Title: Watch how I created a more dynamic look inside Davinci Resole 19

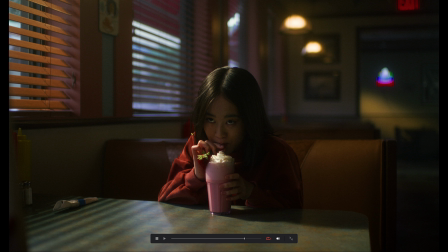sitting it's like she looks amazing like the colors and everything they just look fantastic i'm really happy with what that dctl is doing
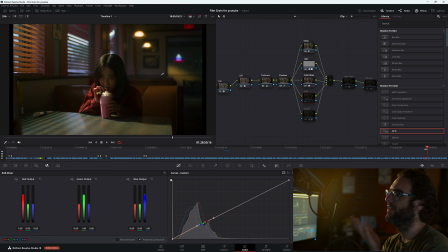now moving on to the next note i was feeling that she was being a little bit lost in this scene and i wanted to bring out her face because yeah you always go for someone's face or someone's eyes I always feel like someone's eyes are the most important thing in a scene so what I've done is I've done a
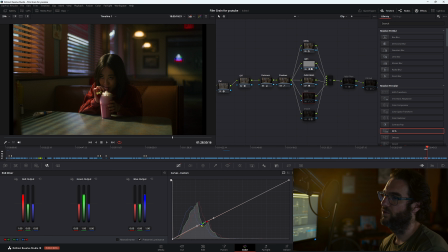simple power window around her face here and use custom curves and just pushed up some of that brightness now I didn't want to
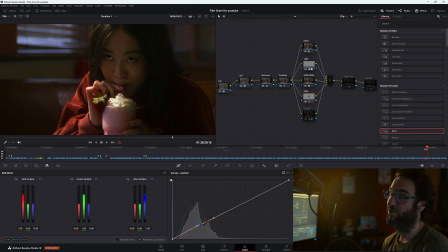go absolutely crazy because I didn't want people to be spotting the fact that there is a vignette so I thought that if I make
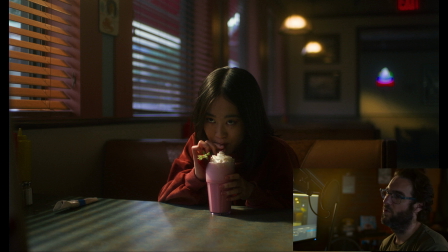it nice and subtle it's not going to be so obvious and I don't want people to point out you know obvious things about your color grading so I feel like this little adjustment is just helping to bring out her face which is obviously the most important thing in this scene here now in
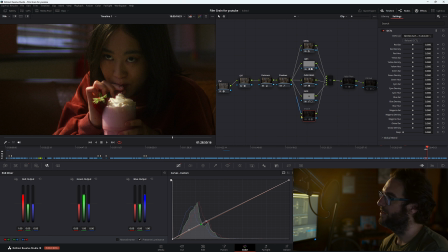terms of the next one I've done another DCTL and this one is just adding a
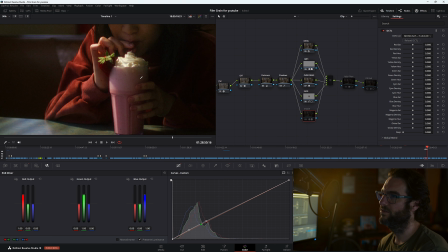little bit more saturation to our shake here we go a little bit bigger
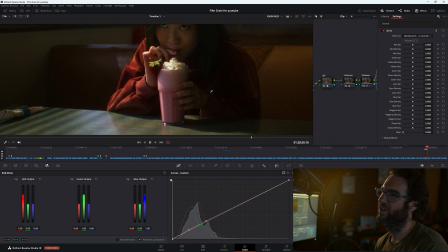so i wanted to sort of bring this milkshake out because i find it looks really interesting i really like the color of it and i wanted to just pop you know i feel like nothing well not nothing was popping but i wanted something to sort of pop out in this scene so we
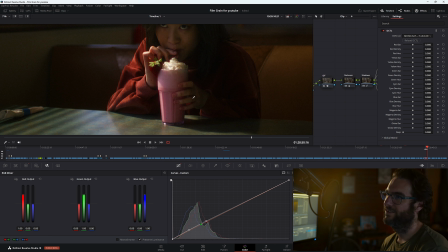turn the shake on as you can see we're just sort of like popping it out
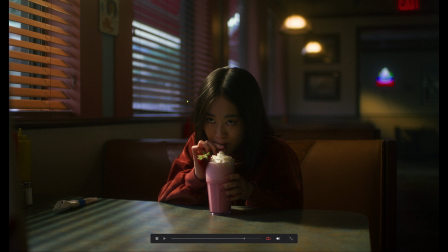so again so this is off and this is on and it's just sort of giving almost that um I don't know what the word is but it's like a dreamy type of look so you know it looks like a sort of a dream sequence it's it's really popping out in that scene and I feel like it looks really really good I really like the way it's pumping
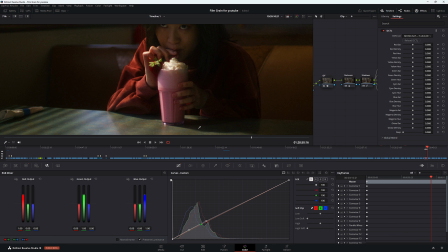up just the highlights here too so I've done that DC detail obviously but I've also done a little bit of adjustment in the curves here so just pushing up that overall brightness and adding more saturation into that shake just to make it look a little bit more
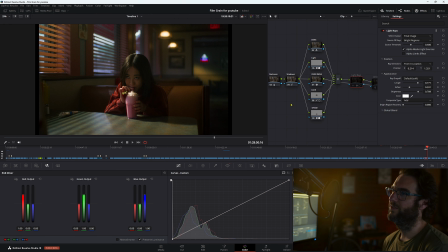interesting now for the next one I thought I'd do something a little bit different and I thought I would add in some light rays to this scene here so I wanted something sort of to break up the scene um it felt like a little bit too not flat but I wanted like layers of
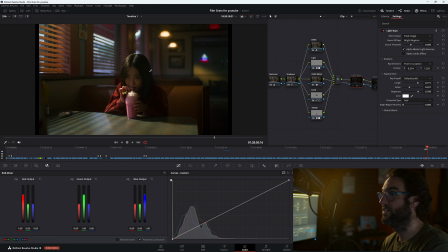light you know bright dark bright dark etc etc so I've done some light rays here so we turn that on we have these light rays coming out now what i really like about this is that first of all it's paying more attention to our character here but it's also building layers into our scene
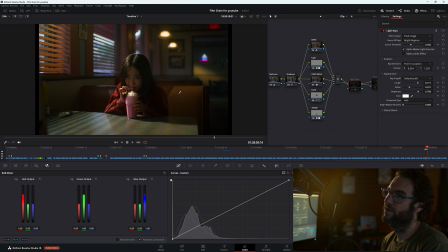which is really important to me so we want to try to avoid your image looking flat so we're adding these little simple light rays here and we have a how we do here and sorry these are the effects here working we have a great looking like you know great looking adjustment
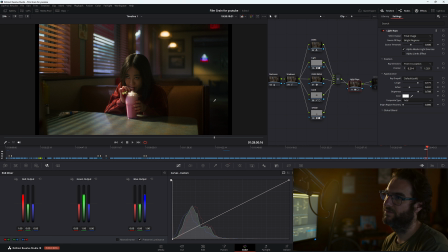off on looks great um you don't want it to be hitting directly onto a face so you don't want like a light ray hitting onto a face here because first of all it looks really obvious the second of all cinematographers always talk about when you're lighting your character sort of lighting across them so not directly
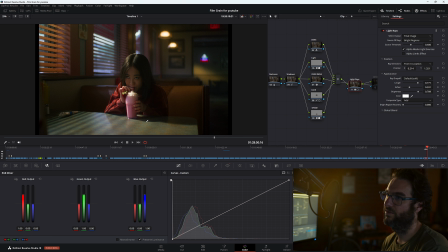onto their face so off on just hitting her face just just a little bit but hitting that shake again which is really making that also pop
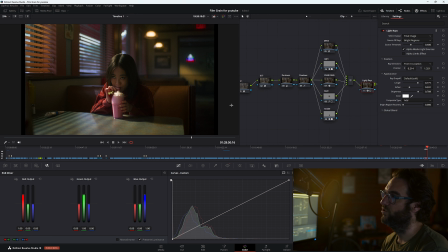out so i really like what that's doing now
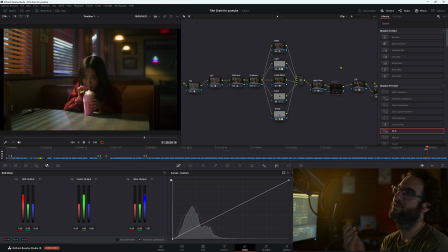for my last node here i felt i felt like even though i liked the look of the scene um i thought that maybe she could stand out even more it was a little bit of a red wash going on but all I've done in